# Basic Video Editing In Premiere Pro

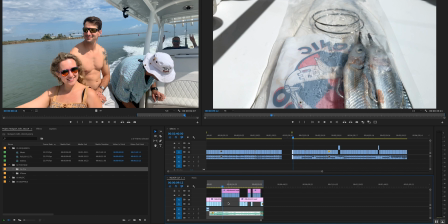703s
Time to fish. So I show the bait and then do this.
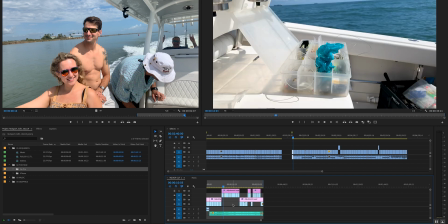709s
I show the bait and then I show the fishing line I
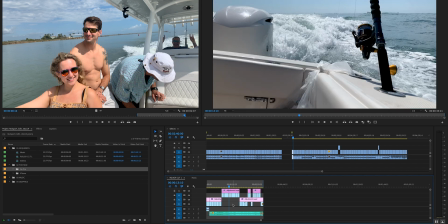715s
show the fish going into the water the the pole just kind of sitting there so
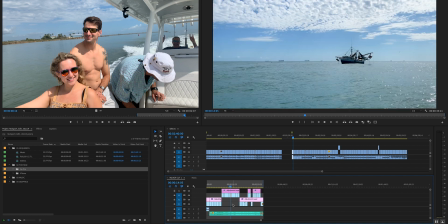720s
we're ready to fish and then we're still trying to get to our destination it's
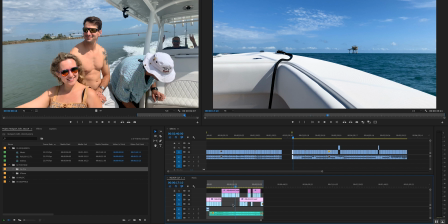725s
a little bit more transitional phase and then we've reached our destination
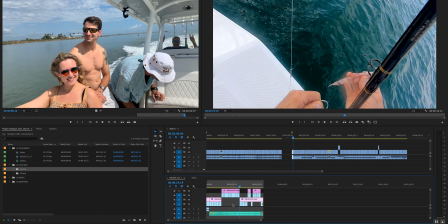730s
which is this oil rig and here we are now fishing so then now we're actually putting the bait on the hook
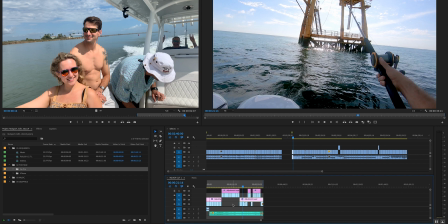738s
dropping it in the water so you can see how this is building right I could have put these things in a different order and it would have told a different story so mine is very sequential storytelling which I think is the most the easiest way to do it and the best way to do it because anytime you're shooting
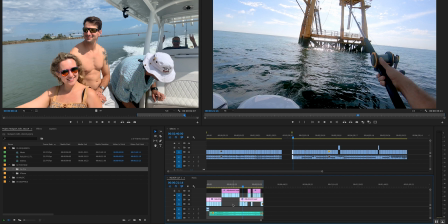753s
something if you can just get several clips along the way then you just have to string those clips together and cut out anything that's boring so
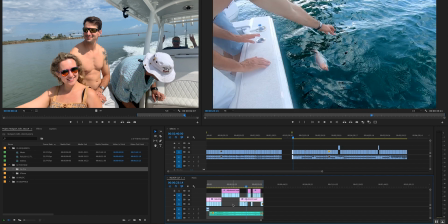761s
I'll go over that in a second because I did cut out some stuff in here so now he's catching a fish we actually get the fish so this is still of the middle of the story,
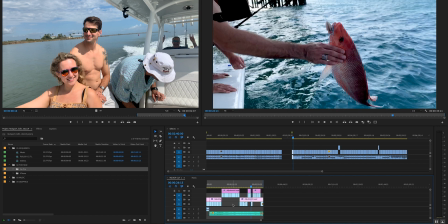770s
which is the fishing portion, being out on the water. And then I show three fish, which I had to kind of work to do.
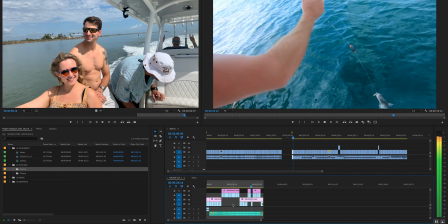777s
So here's one fish. This is a second catfish. Oops, sorry, super loud.
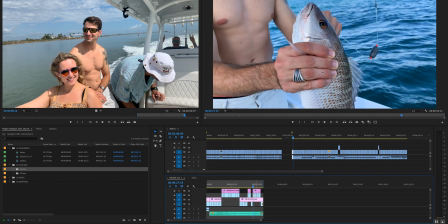783s
That's a second catfish. And then here we have another type of fish. So anytime you can have three shots to tell a story, that's best because there's a power of threes and then um from
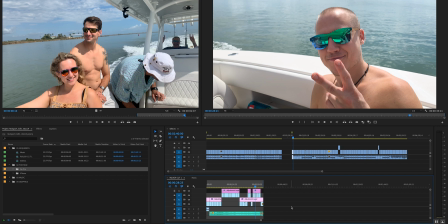798s
here now we are headed back on the boat so this was actually the first shot that I got on my iPhone yet we're using it towards the end of the video of like okay we're done fishing now we're we're headed back we're still feeling good
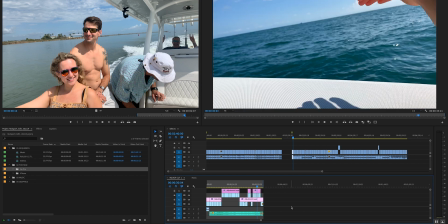813s
um and I'm slowly transitioning to being
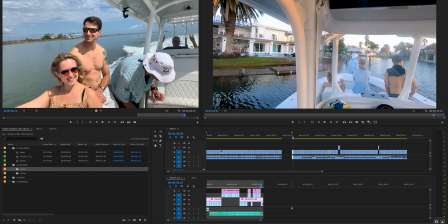818s
uh now it's sunset and bam we're back at the house so there's definitely a quick ending on this because it's only 30 seconds but you kind of get the story structure overall
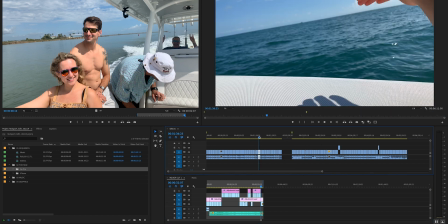828s
now there is always footage that will be left out of the clips so when we were going
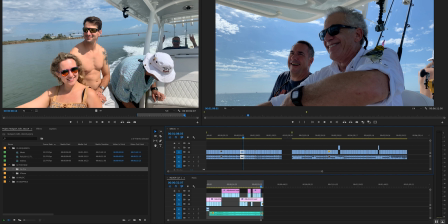835s
to this oil rig this little bird landed on us which was amazing on the boat and we like saved this little bird we thought and we were super impressed and he was like really tired and just resting on us and everything and it was adorable.
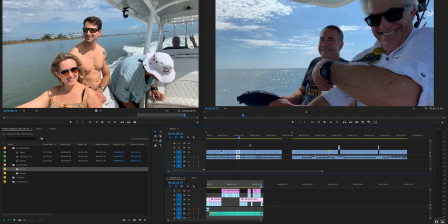850s
But for this 33 second video, it was kind of a confusing part of the story that was really difficult to explain. So I ended up not adding it to the story. So someone else could have added it, no problem.
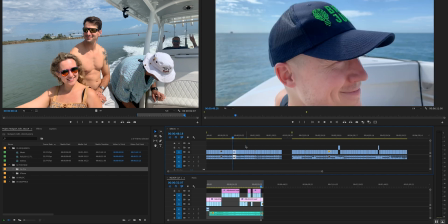864s
But for whatever reason, I just decided not to. So there you're always going to be cutting footage that doesn't make the final edit. And so the more you can trim,
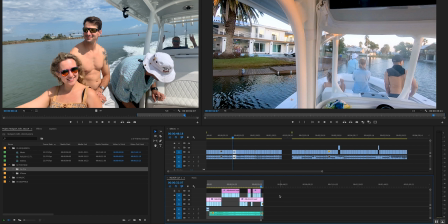873s
the better just to make a very streamlined story okay once I've done all of that then oh and actually
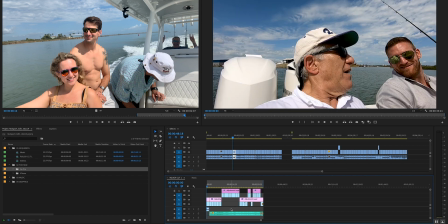881s
as I'm going through I want to say that I'm timing the clips to the music so
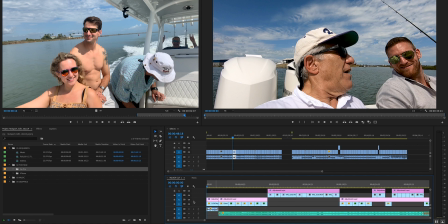886s
I'm focused on story but then I'm also like okay I'm telling this part of the story this part of the story and what's the pacing of the edit
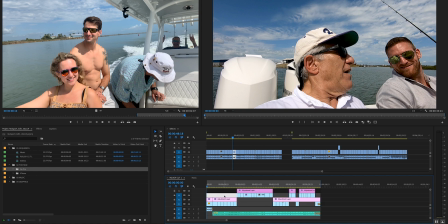895s
is dictated by the music so I'm cutting every time that there's a beat in the song. Like I'm choosing a certain beat, a certain cadence that I'm cutting to. So you can kind of see here, the clips are the same size, right?
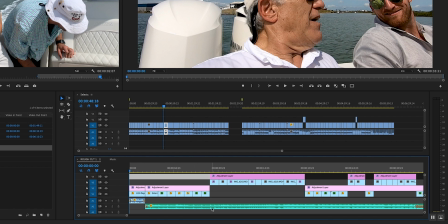909s
And that's because the beats are happening on a certain pace. And occasionally you'll want to mix up. So like this is a longer clip here because you don't want it to be so repetitive that the audience starts to notice what's happening. So it's like longer clip, longer clip, cut, cut, cut, cut, all the same.
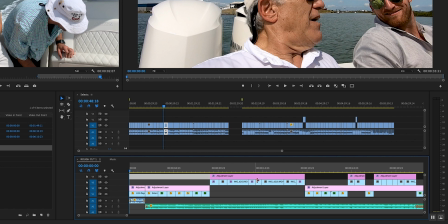928s
And then longer clip again, cut, cut, long clip.
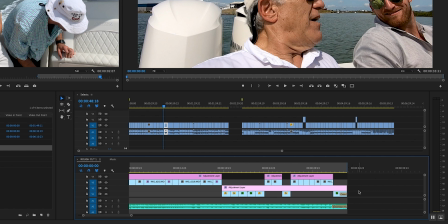931s
So you're kind of like mixing it up as much as possible, but also like trying to keep a consistency and a good pace.
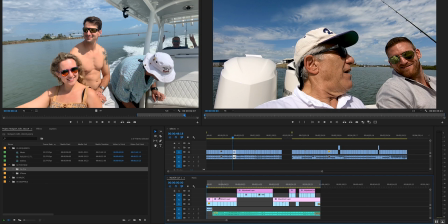940s
Okay, so the very, very final thing is coloring the footage. So in this video, we had GoPro footage and we had iPhone footage and those two need to be colored differently.